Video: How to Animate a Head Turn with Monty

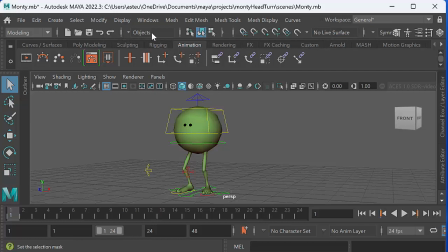So this little bar up here, I can just open that up actually where i will first of all we want to be in the animation menu and it'll be in here somewhere there we go uh there it is turn off select surface objects and then um we're going to want to uh if
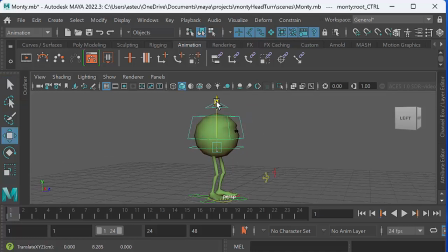monty i think monty by default doesn't come in quite as relaxed as this so if he's not relaxed you want to relax him by just pulling him down a little bit rotate his feet slightly outwards and get these pole vectors away from his knees because if you get them too close to the
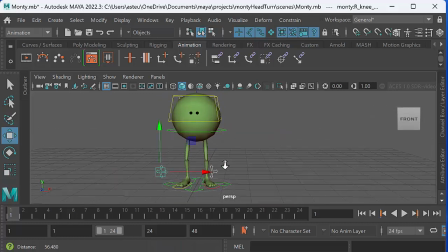knees you get nasty things like that so just pull those away um now then the next thing we want to do is set our timeline from 1 to 49 because let's say let's say let's say this head turn is going to take us two seconds one one thousand two one thousand something like
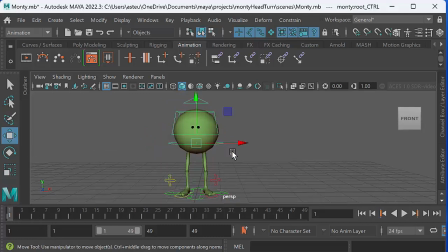that So we might want to have Monty just looking over to screen left like that. And then I'm going to set a keyframe at frame one and then at frame 49 I'm
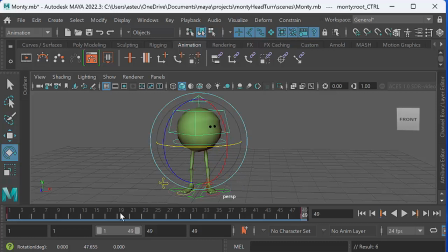going to set another keyframe here where Monty is looking over from one side to the next. And if we press play we're going to get a very very linear curve like that. And that is basically very boring,
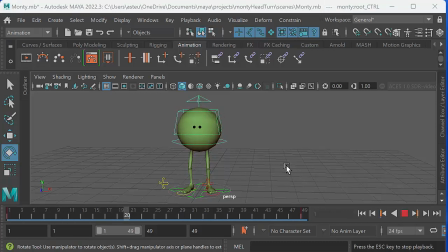we really don't want that it's not very good animation but we often see this i often see this when people are doing a head turn they'll do something like that so what we want to do is find a way of making this a bit more a bit
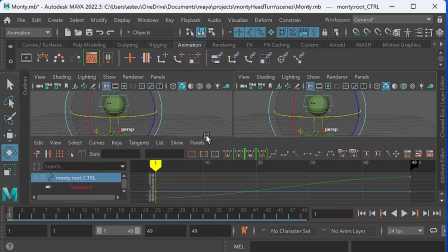more a bit more snappy and with with with more kind of dynamic timing
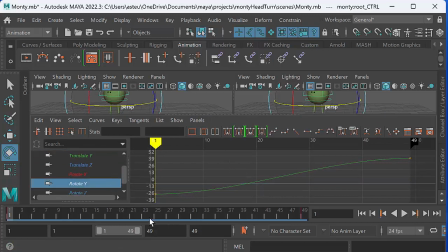so let's go ahead and look at that rotate y curve and let's set a keyframe halfway along at frame 29 and let's also set a keyframe at say frame 17 and let's just pull that one closer to the first
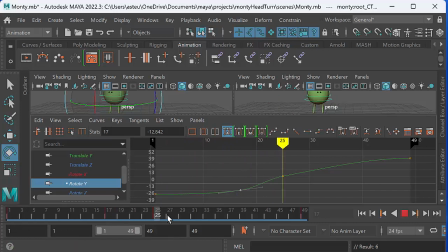keyframe we set so that the the timing is a little bit more dynamic and then we can go and do the same thing at 33 we can set another keyframe there and then move that so what we're doing is we're getting we're getting a faster head turn by doing that so we're going
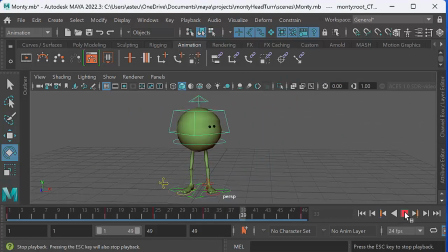to get we're going to get something more snappy and in fact it's still a little bit sluggish so
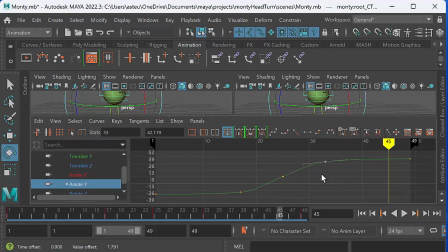we can go ahead and make it even more even
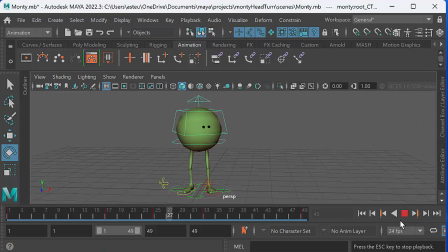tighter like that okay so now monty's looking over it's still very very um very very uh stiff so one thing we can do is have monty add a little dip on the head turn like that so as we go down we can wait a minute that's good might
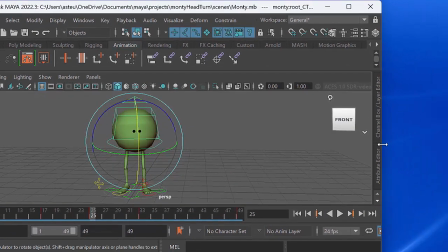you go down uh one thing it looks like i've probably not turned on is auto key so let's go ahead and have that turned on yeah because this is actually
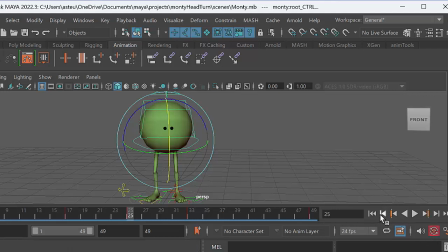haven't used this version of maya lately so there we go there's auto key turned on and also um so now what
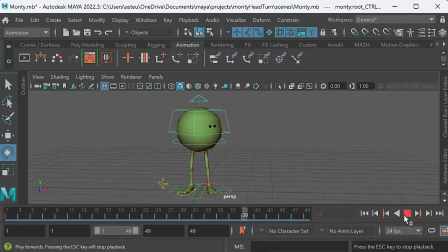we should find is just move this back so you can see it now when we do our head turn we should find that no still not getting it okay let's try that again whoops let me drop that down like that hit s there
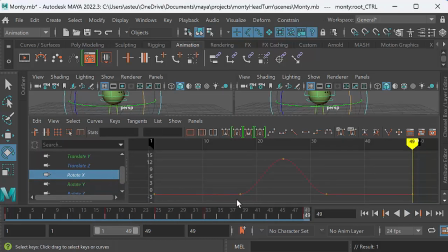we go and let's um just check yeah So we're now getting a little bit of a turn there. Let's just soften that curve so it's not quite as extreme.
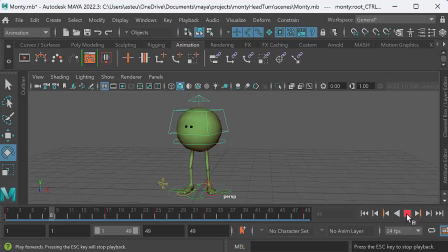Right, so now we're getting a little bit of a dip on the head as Monty turns his head, so that just makes it a little bit more dynamic. But one thing we definitely still need to do is add a blink there, because generally speaking, in fact almost always, when a character turns their head they're going to blink.
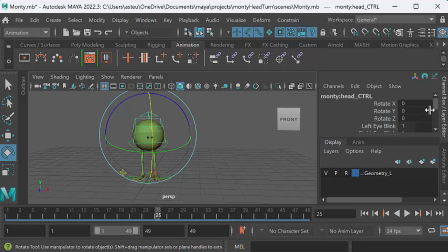So I'm going to select Monty's head here and if I go to the channel box I should have his left eye blink controls there.